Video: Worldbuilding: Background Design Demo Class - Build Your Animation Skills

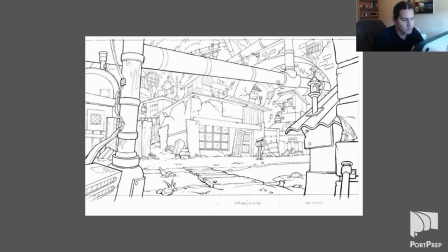499s
This is something more similar to you to what you would make if you were assembling your portfolio, for example, for a program like animation. So the line work is really, really good. It really, you know, in this one,
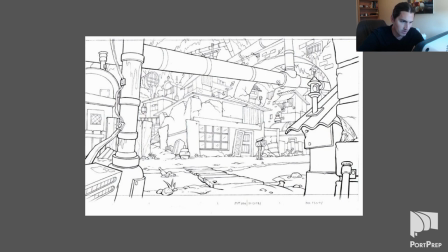514s
the line work perfectly tells us the story of what we're looking at um first and and what are kind of um behind you know it tells us what's what's in the
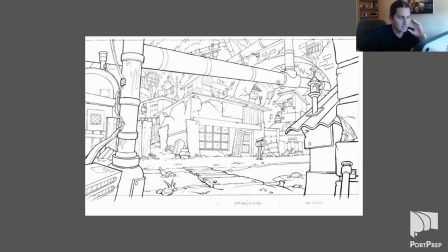529s
foreground what's in the middle ground what's in the background and it's also so this might be sort of invisible to you if you're not used to looking at background line art but but the notice the detail clumping in different areas um there's
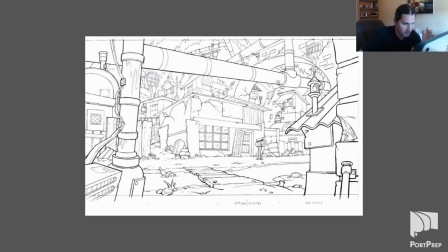545s
there's little areas of intense little detail where you get a little bit of rock a little bit of grass maybe some objects but then complete flat areas as well that that um you know give give you a sense of space as well so although it's quite busy there's a lot going
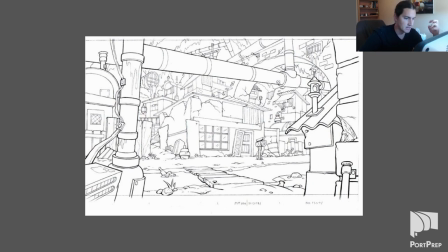562s
on um it doesn't necessarily overwhelm the viewer uh because a lot of areas have a lot of space so i could easily imagine a character moving through this environment especially you know the line is one thing to set up the line work well so that we can see how the depth works but
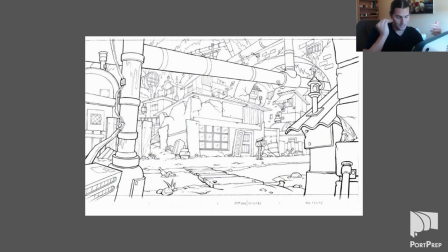579s
then another the next step is to kind of once you add the value in the color then you get to decide how loud the different elements of the background actually are so yeah I really like how there's a lot of space in this I think this is something to really take with you this
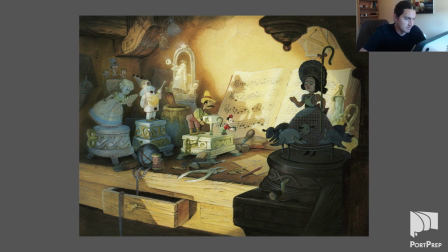597s
is another another very old one you might have been able to recognize this one I'm not sure but it is it is Pinocchio so very very old it is obviously traditionally painted it looks like watercolor or gouache something like that
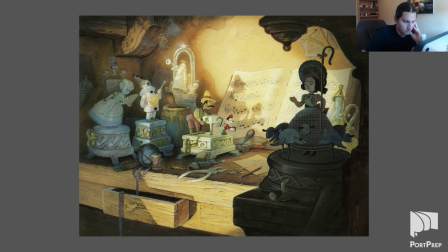616s
but you can you can almost feel the texture of it it's really really well done in in the early days of Disney when they were doing everything traditionally they spent so much time in the painting and the rendering, developing the color, the light and dark. It's very, it has a very classical sense to it.
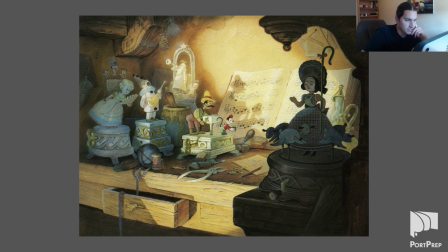636s
I think there might have been a little bit of airbrushing every now and then too to get some of the nice glows that you see because there is a really fine sense of glow and that takes a lot of planning, especially traditionally. So I wouldn't be surprised if there was a little bit of airbrushing here and there just to get that effect.
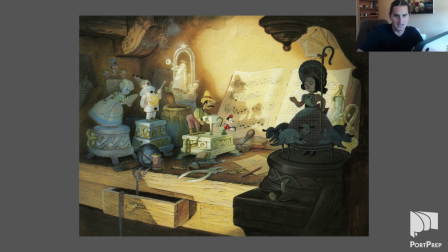653s
But yeah, really nice background. This is going to contrast nicely with a background from Klaus that we're going to look at later.
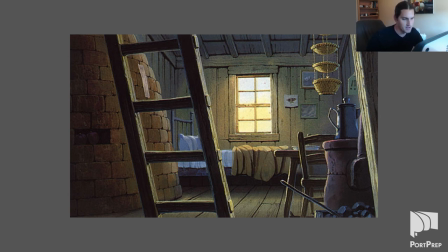662s
So this one is from Castle in the Sky, a Studio Ghibli film, and it has a similar feel to a lot of the early Disney artwork, actually. A nice, really nice texture density. I'm going to mention texture density a lot throughout this course.
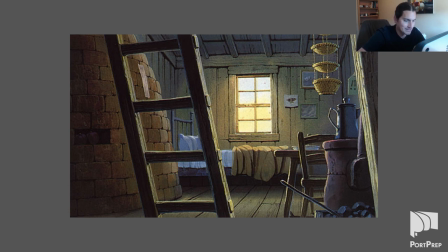682s
When I mention texture density, I mean the kind of loudness of the texture on different objects in an environment. So the wood grain, for example, is a great example of this where you see, you know,
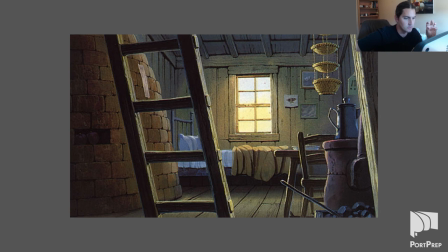696s
there's some fine wood grain and then there's some darker lines that separate out the actual wooden boards. You can see the boards separate from the big heavier support beams. So there's dark lines to separate those, but in the actual wood panels themselves,
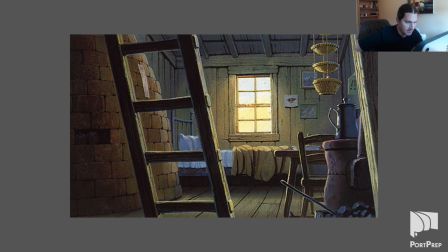713s
the boards, you see this fine little wood grain that is not loud at all. So that's great. So this is an excellent way to add texture to your environment without having to make that texture very loud.
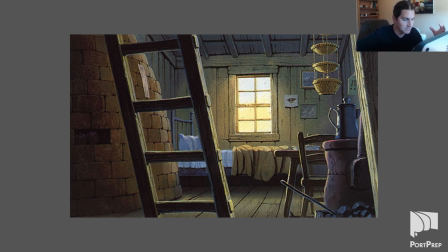728s
You can just lightly indicate it, and then it gives us a sense exactly of the kind of thing that we're looking at, whether it's a kettle or a basket or wood panel or bricks you know it's it's really worth thinking about that deeply because as you start to render your own environments especially
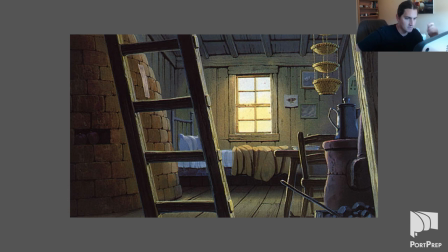745s
just the line work you're going to notice that it can be sometimes tough especially if you're going for a very cartoony style that doesn't allow you this much range in the realism and in the realistic depiction of the objects in your environment because you have to kind of simplify things when you're cartooning
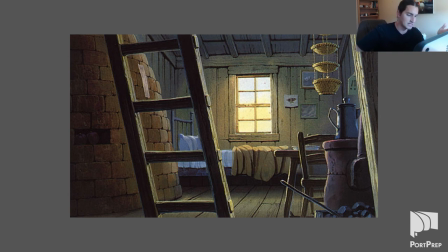762s
everything is obviously very simplified this is actually quite a realistically rendered background so um you know we're not going to have the same cartooniness that you'd see in like a kids tv show we'll see some of those later um and and those can be more challenging because you need to kind of get
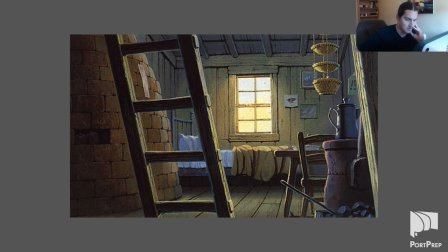779s
the essence of these objects and this texture but in a very very simplified way so
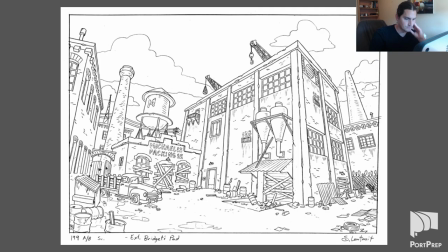784s
we'll talk more about that actually here here's a good example of this This background, really neat little perspective here.
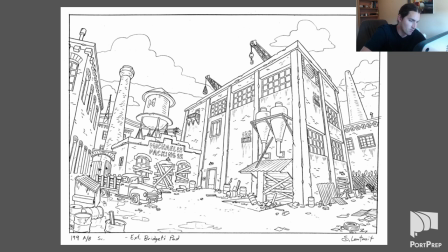800s
If you look at this foreground building with the big tanks that are attached to the wall that kind of have the pipes that go into the building, you'll look at the perspective of just that building alone for a minute, because you'll notice the vanishing points are very intense.
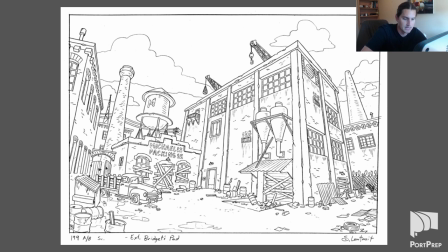820s
This is almost, this is like taking a picture with a wide angle lens, where you're getting almost like some, there's some distortion. Distortion is something that we're also gonna talk a lot about throughout this course, but the distortion, you know, that building, the edge looks very, very sharp.
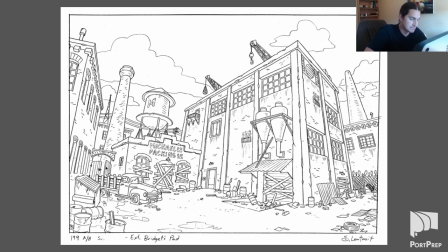837s
From a naked eye, when you're just looking at it, you probably wouldn't see this much distortion. and it would look a little, well, the vanishing points would be much further apart. And I'm going to do some demonstrations, actually, in this class to kind of talk more about vanishing points.
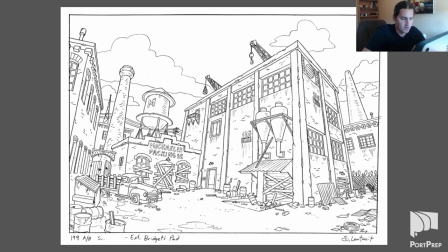851s
But if you've done any perspective classes so far, you'll know the terms horizon line and vanishing points and station points and things like that. But again, we'll go over this soon.
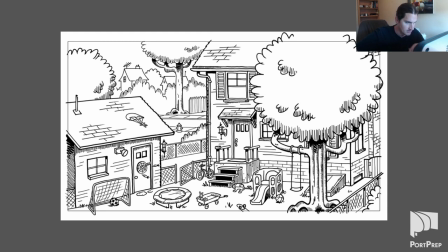864s
So another one, very cartoony. It has a nice sense of, again, this is kind of what I was talking about. You need to imply texture very, very simply without overdoing it. And I think this is a great example of that. So we see the bricks. We see the shingles, which actually look like a similar texture to the brick.
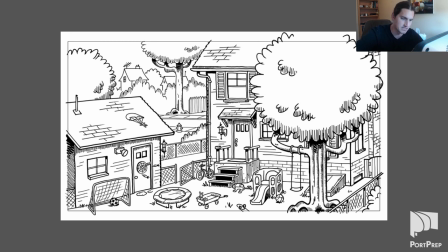884s
But because the shingles are on the roof, we get a little bit more. And also the silhouette of the roof gives us a bit of a sense of the texture of those shingles. Same with the tree, right? The silhouette of the tree makes it look kind of fluffy.
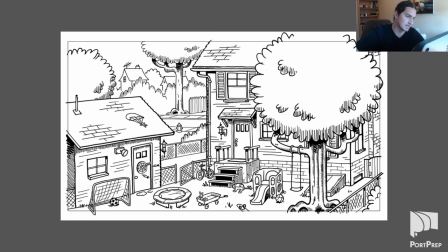897s
and then those interior shapes within the tree emphasize the fluffiness of that whole shape versus just the outside. But everything's obviously very cartoony here. So this is a complete, this is a designed environment, very, very designed.
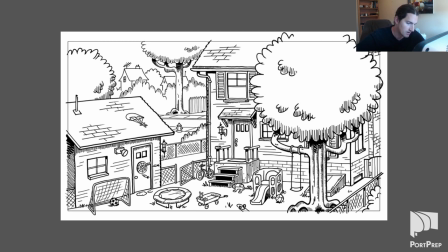912s
So this is where you have to be kind of simple. You kind of have to develop a bit of a line language when you're dealing with things like the little tufts of grass. You'll notice how the tufts of grass all have a similar kind of feel to them, kind of like the bush in the tree. Both of those and how they're rendered, they look very similar.
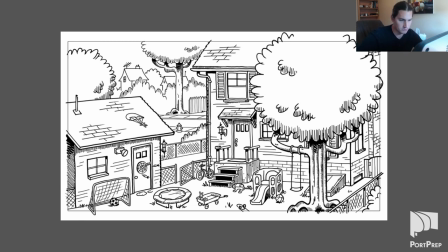931s
So there's a certain formula to making the different shapes and objects and textures in this environment. So that's something to keep in mind when you're working with a more cartoony kind of style,
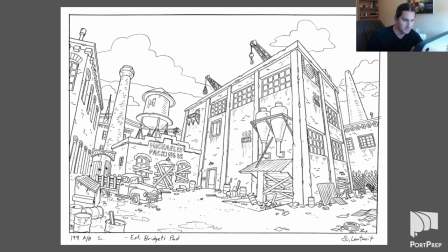943s
kind of like this last one, this last one with the big industrial building very similar very similar it's you know it has a certain style to it there's still a lot of a texture implied here feels
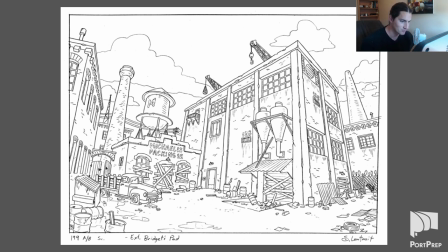957s
definitely more grungy than the next one with the house but it still has you know a lot of simplification involved in as well a little bit less so. It's a little bit more realistic than the house, than this one.